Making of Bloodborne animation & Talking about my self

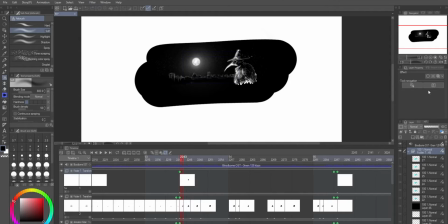So this is the making of the Bloodborne animation that I made since of Bergenward, and today I'm gonna talk about how I made it, and uh, it's not much, but I'll try to
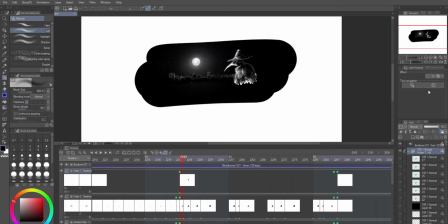explain how I made it and what software that I used and what happened during the animation work and all. So starting with uh, the the software that I've used is Clip Studio,
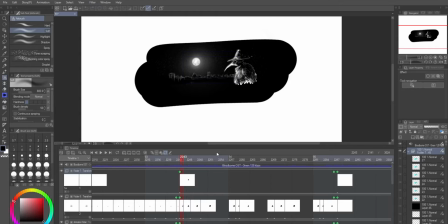and it's a very good software for making mangas and all. And I tried uh, doing animation on Krita at first, but
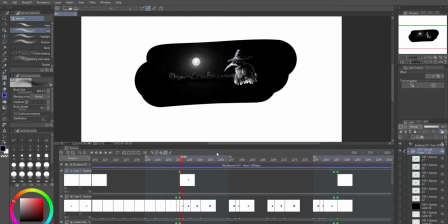when I tried to do on the animation on the Krita didn't have the animation uh, facilities and all, and so I started learning on Clip Studio, and it's pretty good, and uh,
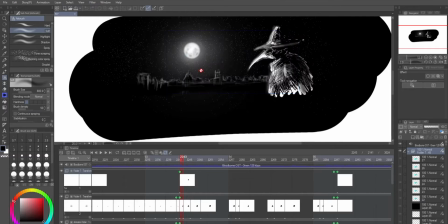I've managed to make some animations for it.
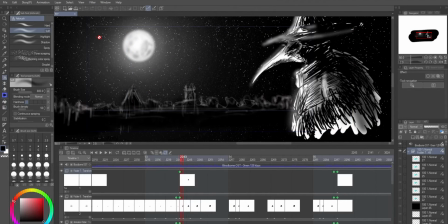So starting on with I have made as you can see there are many tabs in here, which is known as
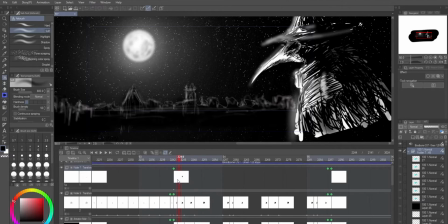animation folder, and each animation folder there you can put a frame, and it's like putting on different frames above one and another.
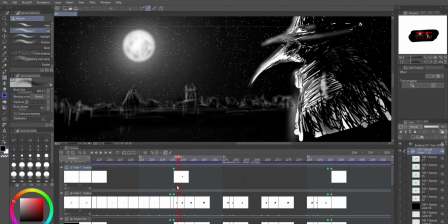Like the one at the top will be the dominant animation folder, which will be which sketch or anything colors will be dominating uh, everyone below the folders and below the folders and all.
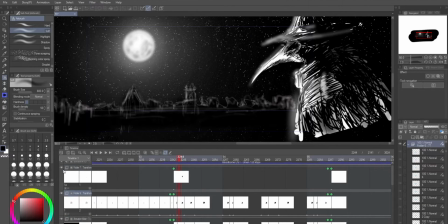So like this and this folder, as you can see, this folder has the sketch of the crow hunter, and below it there is the
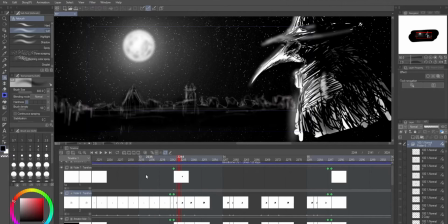one with the feather and all that I try to animate and all, and below that there is the white color for the background of the character, so that it won't be blend with the background.
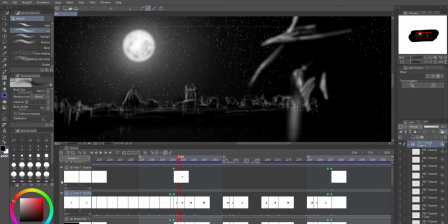Otherwise it will just looks because it's all just drawn in black paint and all. It would be uh, what you can say, like it will be camouflage with the background.
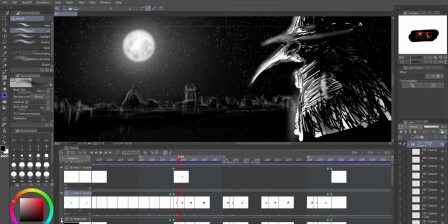And so I had to make in every character design I have to make like,
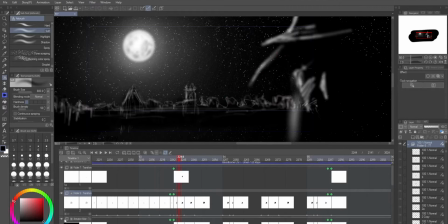or I have to draw this white paint on the background on the characters, so that the character would be highlighted.
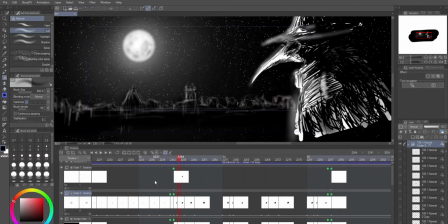And yeah, that's how I made it. So like for a character I usually drew in uh, three animation layer.
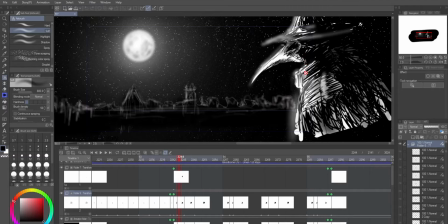Like for one it's just the sketch and all of the sketch of the character, but uh, the sketch of the character which parts aren't necessarily moving.
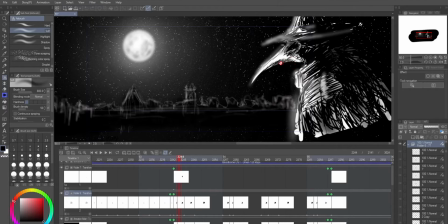Like in this picture you can see or in this animation you can see that his head and the body is not moving. It's just only the coat she's wearing is moving.